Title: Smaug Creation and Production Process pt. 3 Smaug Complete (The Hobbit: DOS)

I come from an architecture background previously, so trying to justify some of these huge spaces, it just never worked. As a shot, I mean, what's more important, having columns in the right places or having a great performance out of your lead character?
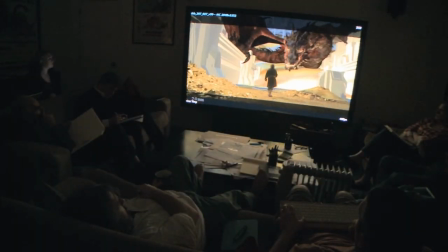But I think the thing with Smaug is that he has got this furnace going inside him.
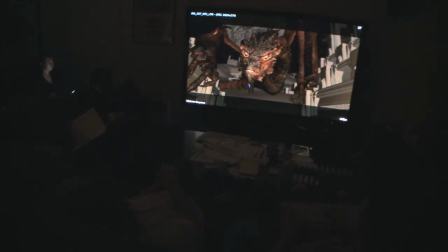He is now a sort of like a moving, walking fire machine. I mean, I get the idea that when he gets angry, he heats up.
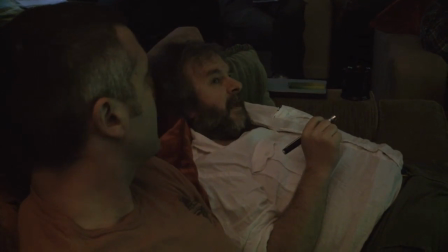Like it's like almost his flame is driven by his emotions, just about. And as he gets angry, when people get angry, their faces go red.
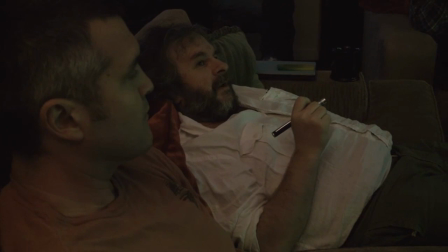When Smaug gets angry, his chest starts to glow,
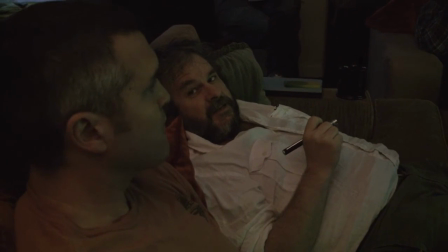his flame gets out, and the flames become easier to blast out than they do when he's kind of sleeping.
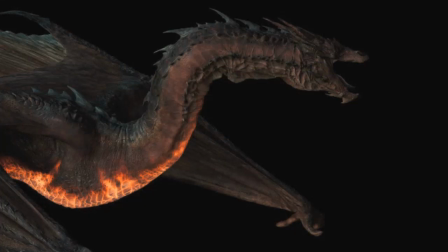I wanted to build in a clue that the flames were coming, and it suited our purposes, certainly in telling the story, that you had a warning that he was going to breathe fire.
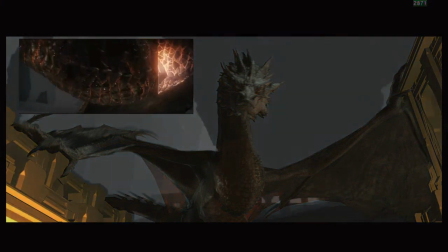And so we did the sort of ripple effect through the chest, the neck, his eyes glow.
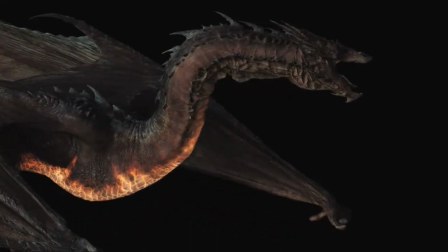So to be able to kind of build up the anticipation, so when the fire actually comes out, it's an event.
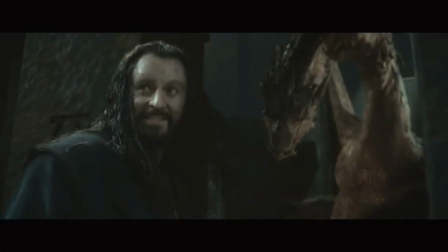Take cover!
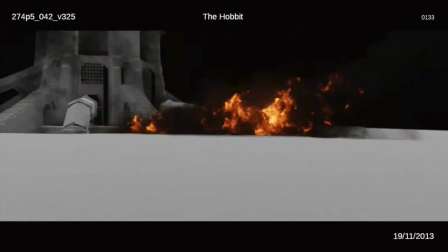I was thinking about exactly how he was going to breathe fire and what the flames were going to look like. And, what does a dragon who's as big as Smaug, what does his flame actually look like? There is no reference to it. But then I just happened to see a documentary on TV about the Levens projector, it's called. Now, it's something that probably very few people in the world have ever heard of, but it was a so-called secret weapon in the First World War.
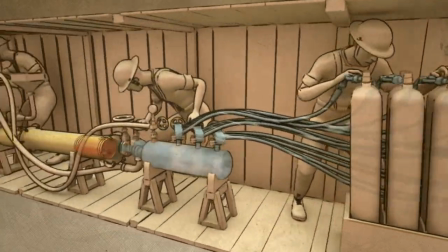And there was only a few of them made. Basically, the British would make a tunnel linking big tanks of fuel underground. And then halfway towards the German trenches, they would make a hole and they'd stick this pipe up, a bit like a submarine periscope.
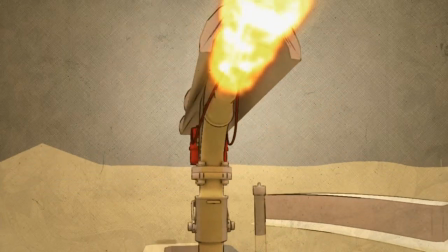And it was this flamethrower from hell.
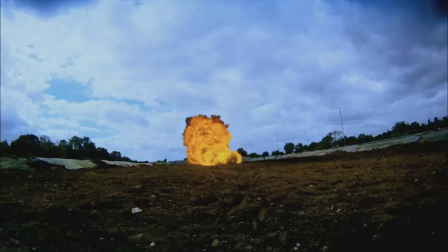Honestly, it's the most frightening flamethrower that you will ever see in your life.
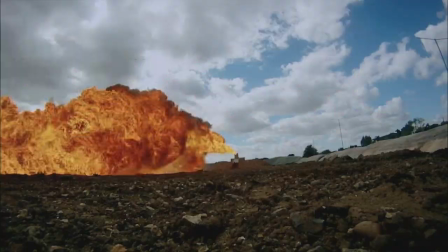Horrible, horrible weapon. But finally we had a reference. The Levens projector was the reference for a huge gush of fire.
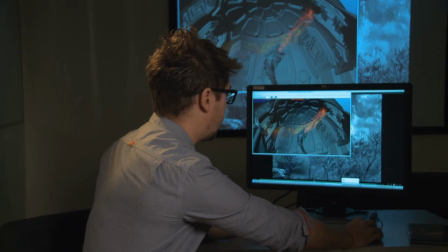So what we did was a fluid sim from the dragon of water,
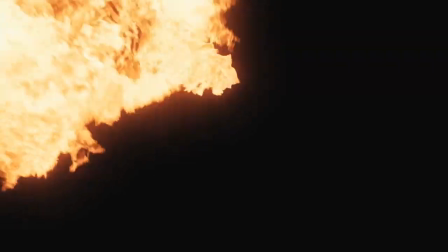and then we ignited it as if it was a gasoline or a fluid. So basically every time Smaug was blowing fire, he was projecting something around 150,000 cubic meter of flame. We didn't get too much into how does this flame work? Like, is there a little pilot light that's always on somewhere and then he's shooting gas past it?
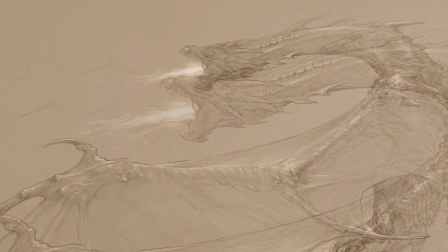There's a fundamental and absolutely fascinating aspect to the whole idea of fantasy creatures. Do you need to explain every aspect of their physicality? So if you have a film with centaurs, for example,
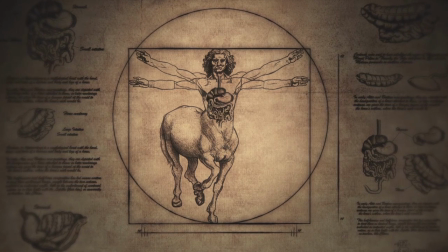do you need to delve into their digestive system and figure out how a human mouth eats enough grass to keep a horse's body going? Well, I suppose you could find a scientific explanation, but that would just be terribly disappointing.
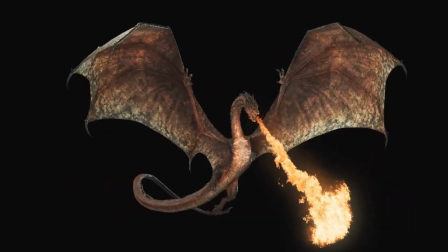And I think that Smaug's fire breathing falls into that same category.
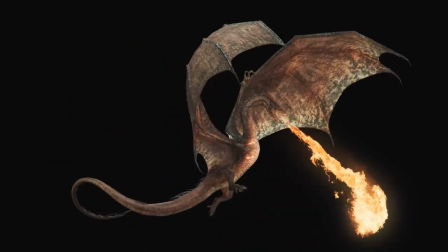We don't necessarily need to know how he produces fire. He is a dragon. Dragons breathe fire. I wanted to make sure the fireballs had a sort of a physical presence, so that when the fire gets spit out and when the fire hits the floor,
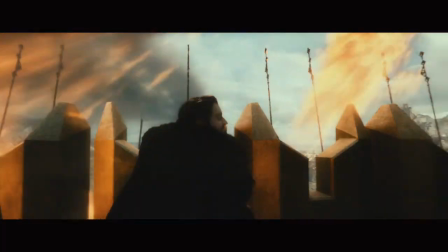it's actually hitting something, almost like a bomb.
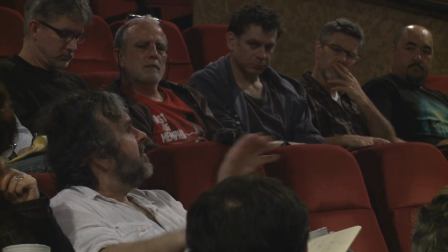And the first time we played this for Peter, he wanted to make sure that every fireball sort of had a vocal launch to it.
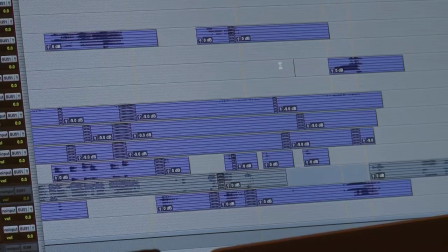One of the first vocals I actually did, it's kind of a funny one.
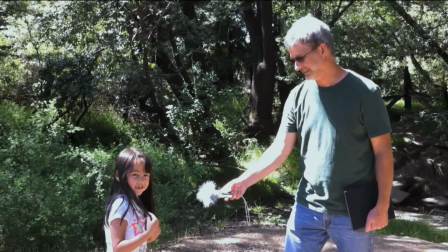I had done this presentation for my daughter's first grade school class, showing them how I could turn her into a dragon.
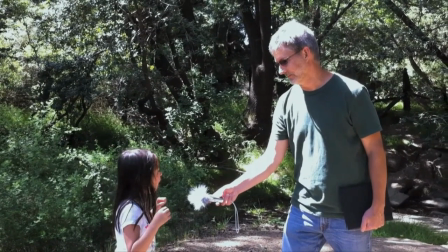Okay. Yep, another one. So I recorded her roaring, and then processed it to sound like a dragon roar. When I went looking for other flavors for the fireballs, I decided, let's just see if that roar of hers worked. And sure enough, it did. So the first one we actually hear in the whole movie is actually my daughter roaring. So how cool is it that a 7-year-old girl can be Smaug?
Don't be shy. Step into the light.
What I've been working the most on this film is Smaug's voice processing,
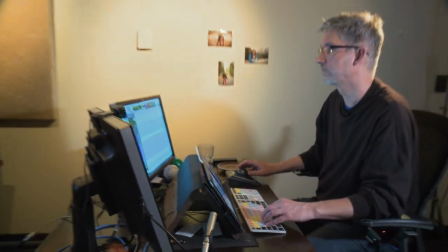which is taking Benedict Cumberbatch's dialogue reads and processing them up a little bit to make them sound larger. The thing about Dave Farmer is that he can make things kind of just appear quite effortless in terms of the way he will come up with a sound.
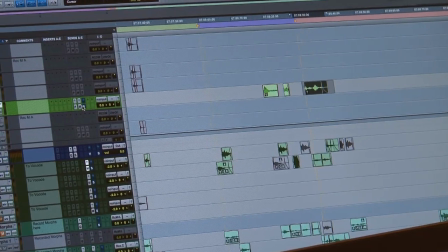Here he's saying, I hear your breath. This is what the line sounds like without any processing on it at all.
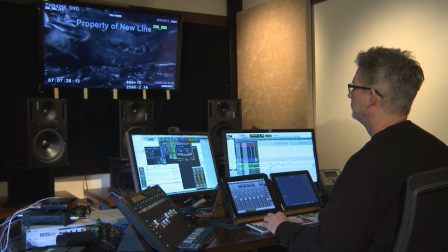I hear your breath.
So if I just add the processing to that only.
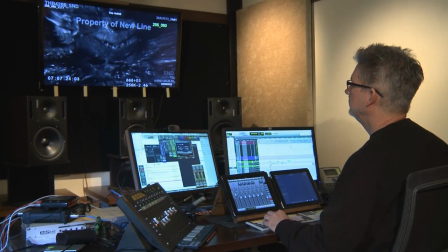I hear your breath.
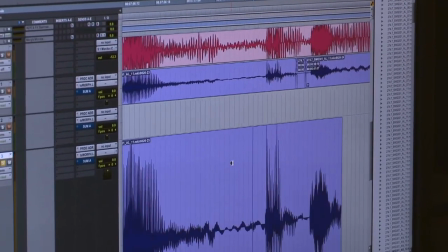So you can see that still sounds exactly like Benedict, but bigger, like a bigger girth to the creature.
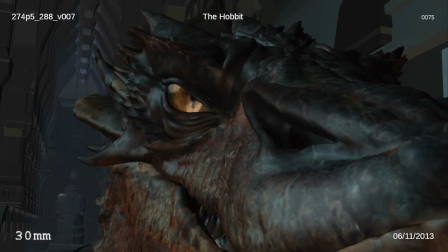And then there's a whole other side of Smaug, which is the growls. I really wanted something new that people hadn't heard before.
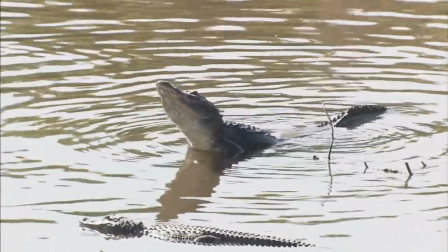And the sound of an alligator when it's in mating season has the most incredible low-end gurgly bellow to it. They work perfectly for Smaug, in my opinion. They're different than lions and tigers, and it's not a super aggressive sound, but it sounds humongous.
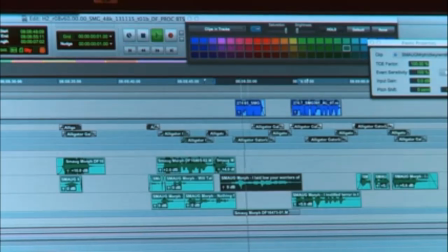So what I've done is I've done some vocoding on some alligator growls using Benedict's voice to make the alligators sort of talk.
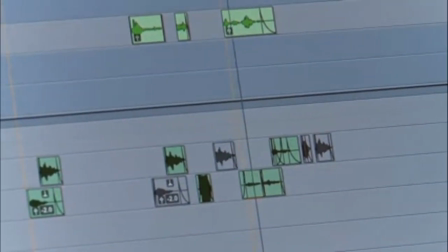And then I just add that in as a small layer right underneath the dialogue so
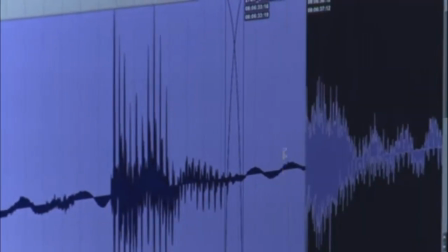that it just sort of bridges the gap between the alligator growls and Benedict's voice.
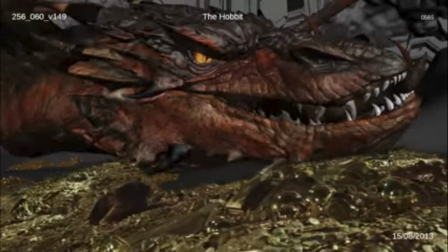I hear your breath.
The cool thing is you can't really hear that there's an alligator bit in there.
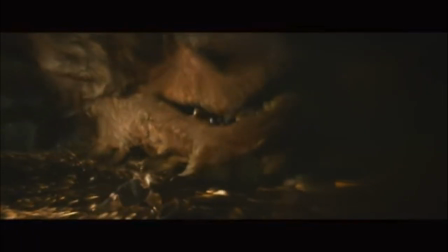You know, if you take it away, I hear your breath. It's still pretty cool, but a little bit of something goes away. Just a slight bit of animalistic quality goes away.
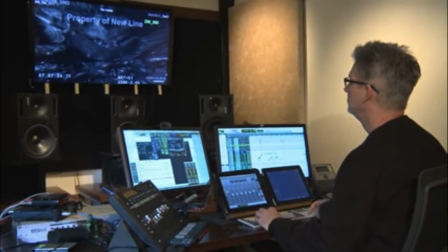I hear your breath.
So that's pretty much what I'm going for the whole time, is trying to have the alligator add to the creature aspect of the voice.
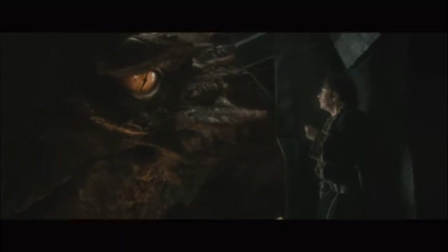There you are, thief in the shadows.
One of the things that's interesting with what Professor Tolkien did with the storytelling is to put
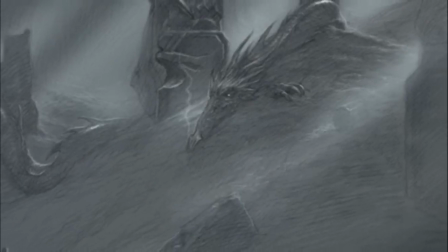perhaps one of his largest creations up against one of his smallest creations. Bilbo, the most inoffensive of creatures, and Smaug, the greatest danger, living in Middle-earth, perhaps.
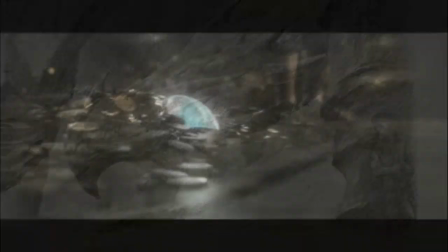And each one possesses something the other one wants.
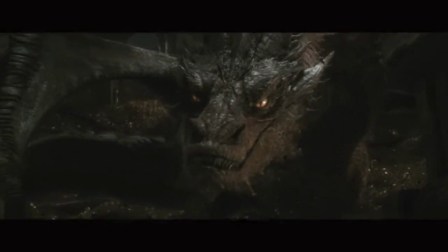So it's really Smaug's job as a paranoid psychopath to get into Bilbo's head and find out why he's there,
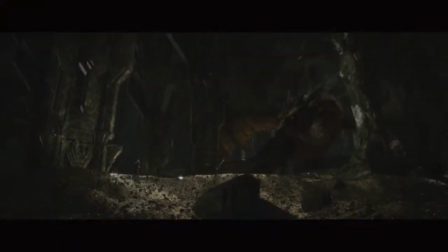who's behind him, what the motivations are. Is it Bilbo only?
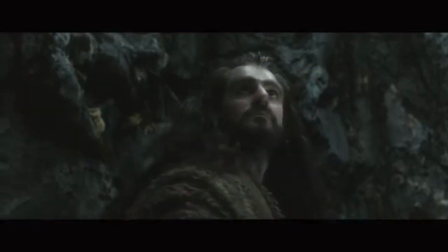Or is Bilbo got a 10,000-man army waiting out the door? You see
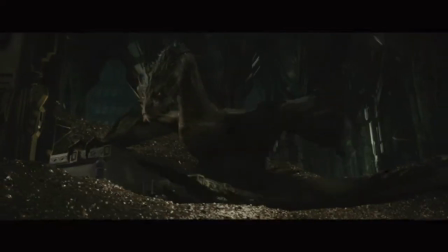I mean, what is the real threat here? seem familiar with my name,
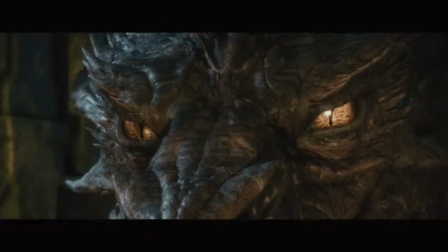but I don't remember smelling your kind before.
Smaug comes across as kind of upper crust English person.
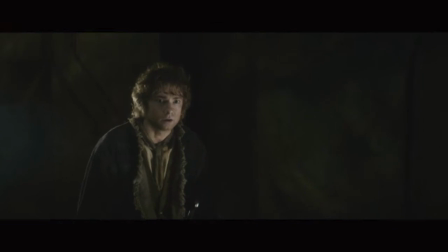When he first starts talking to Bilbo, he has slightly evasive quality of the voice, you know. You seem to be, I don't seem to remember. That sort of suggests, you know, maybe I'm not sure about this, maybe you'd like to correct me.
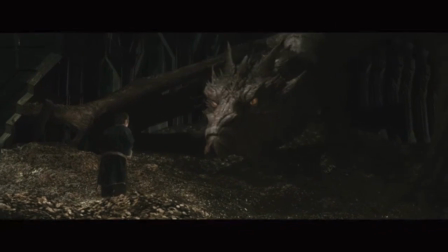Who are you, and where do you come from, may I ask?
Perhaps that might not be such a good idea.